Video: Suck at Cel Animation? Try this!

Hey everybody, thanks for joining me on another video. Today I'm gonna share a technique that you can use to create frame by frame
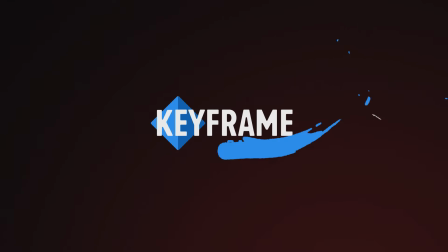[0:06]
animations even if you have little to no experience with traditional animation.
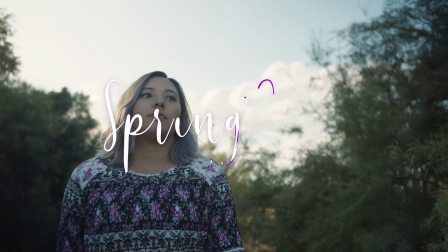[0:11]
I've used this technique to create dozens of different animations despite the fact that I never received any kind of training or have very little experience with frame by frame animations. This technique involves using what we know about the tools in After Effects to really make it easier for us as we jump into the frame by frame animation. So with that being said, let's get started. Okay, so there are a lot of skills that cross over between motion design and traditional animation.
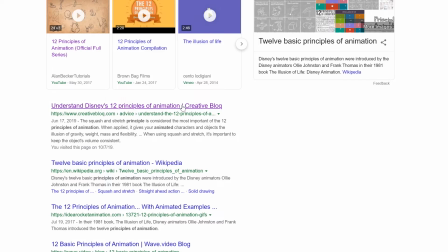[0:41]
And we know that there are 12 principles of animation because a lot of those principles apply to motion design.
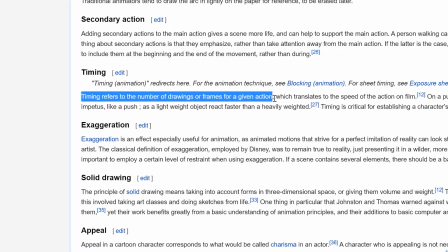[0:48]
And one of those principles I really want to bring attention to is timing. Now in After Effects, we're kind of cheating with timing by using the graph editor. But when you start to try to animate things frame by frame,
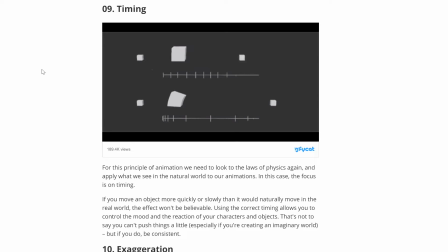[1:00]
you'll quickly realize that your own sense of how much an object should move across the screen, it's a really hard skill to develop. For example, ease in and ease out.
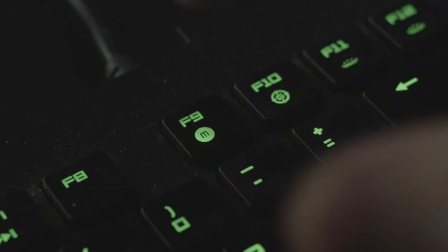[1:12]
When you do it in After Effects and you select some keyframes, you hit F9, that's all calculated by the computer.
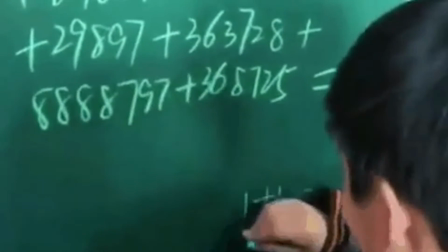[1:18]
When it comes to traditional animation, you have to figure out all that movement on your own. And people certainly do develop that skill. But as motion designers, why learn that skill when we can use After Effects to help us? So what we're gonna do in the first part of this tutorial is we're going to use After Effects' tools, namely the graph editor, to create guides that will help us as we animate frame by frame.
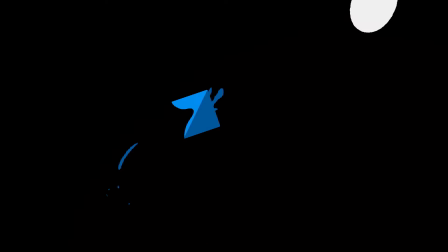[1:44]
So let's open up After Effects. So the plan is to go over how to create these little ink blobs that fly into the frame and reveal the logo.
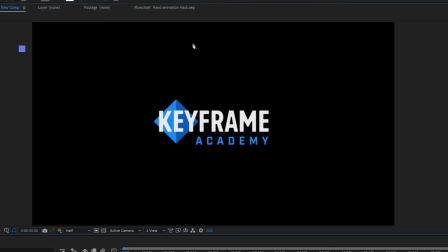[1:53]
Okay, so I'm gonna grab my pen tool, I'm gonna turn off the fill and turn on the stroke, and then I'm gonna just draw out the path that I want my ink blob to follow.
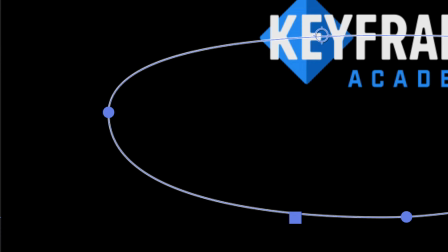[2:01]
And I'm just gonna smooth that out. And I also wanna just point out that I put this vertex here on the last turn on purpose, and I'll explain why in just a second.
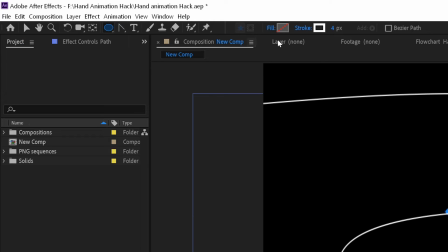[2:08]
Now I'm gonna make sure I'm labeling everything, and I'm gonna create a circle for my blob next.
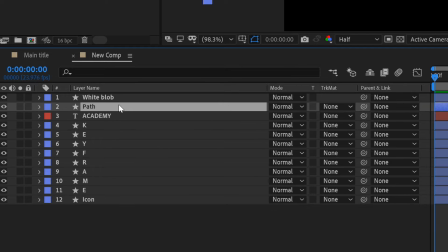[2:13]
Doesn't matter where you put it. And I'm gonna label that. And now I'm going to copy the path information and paste it to the position of my white blob.
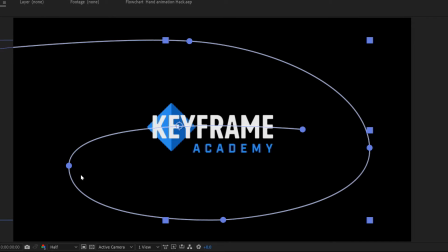[2:21]
It's gonna create these keyframes, and that's why this vertex was important, because now there's a keyframe there.
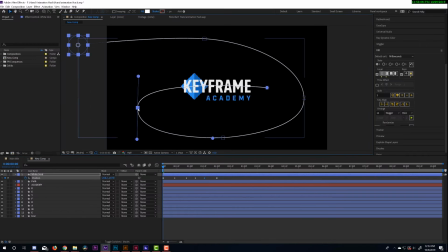[2:27]
So I can select that little point and it will highlight the keyframe on my timeline. I can convert that to a normal eased keyframe, and I'll just ease the rest of those keyframes. And the reason why I did that is so now that I have that keyframe there, I can actually use this to slow down the motion around this last turn.
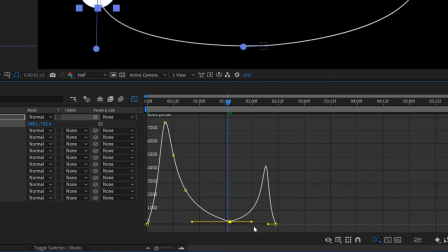[2:43]
And I'm just gonna ease that, and I'm gonna make sure it stays off this bottom line so that it doesn't actually come to a stop, it just kind of slows down.
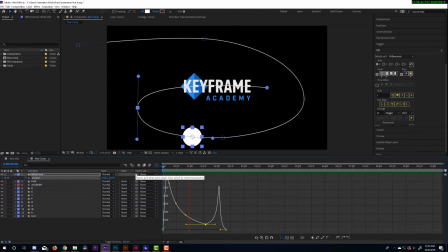[2:51]
And now I'm just gonna work on finessing this motion until it feels right and it's how I want it.
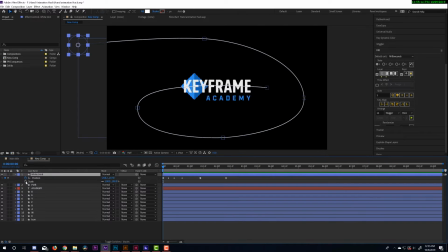[2:57]
And once I'm done with that, I'm gonna animate the scale of this. And the reason I'm doing the scale is because I want it to start bigger at the beginning and kind of scale down, so it gives it a kind of faux 3D effect where it's kind of spiraling downwards.
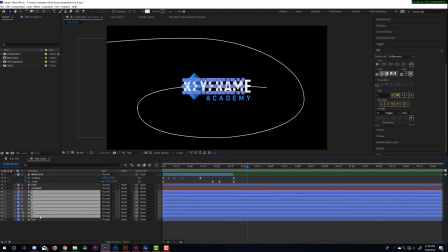[3:12]
And so I'll just do that. And now I'm going to animate the word
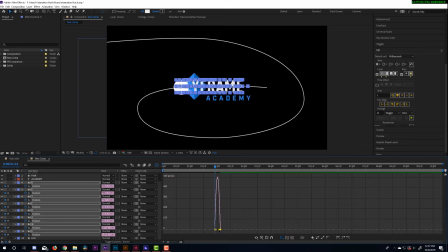[3:18]
keyframe so that as the circle wipes across, it kind of reveals the word.
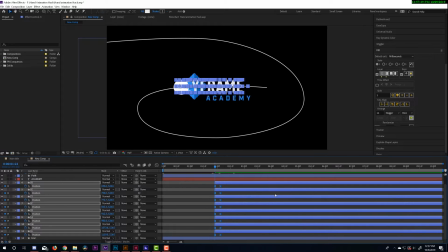[3:24]
The idea is that the word is there, but it's not really visible until this little ink splotch wipes across and kind of wipes onto the word and reveals it.
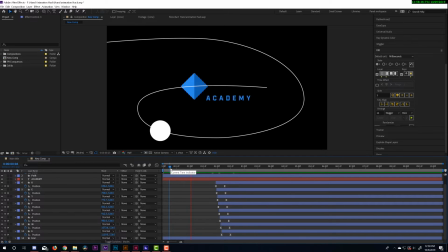[3:34]
Okay, and that's all I have to do so far right now in After Effects. So now that I'm done, I'm gonna go fetch my iPad.
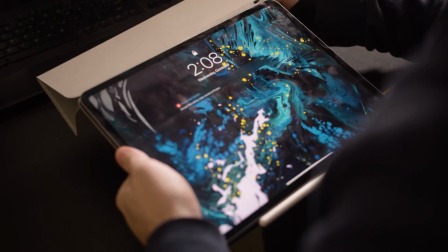[3:41]
And I'm using my iPad because I like this little app called Rough Animator.
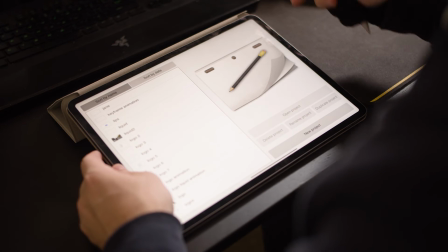[3:46]
It's really easy to use, and I really just like the Apple Pencil.
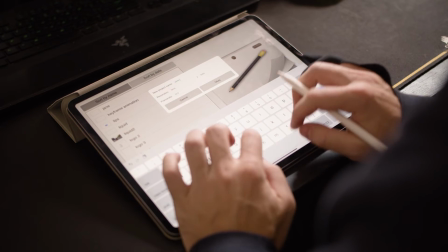[3:49]
So you could really use any animation software you want, like Adobe Animate, but I'll just be using Rough Animator for this tutorial.
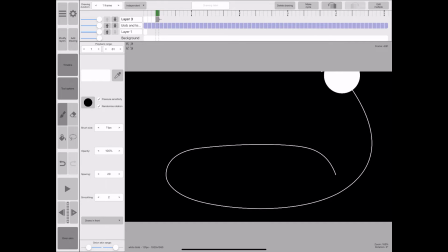[3:57]
So once I have that video imported into Rough Animator, I'll create a new layer and I'll start working on the main body of the ink blob.
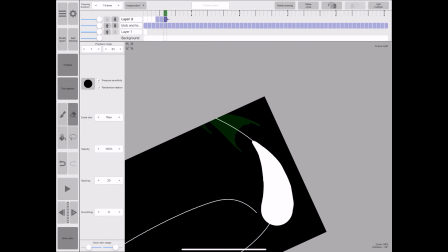[4:04]
Also, you'll notice that I kind of slightly changed the path. I just wanted to simplify it so it'd be a little bit quicker.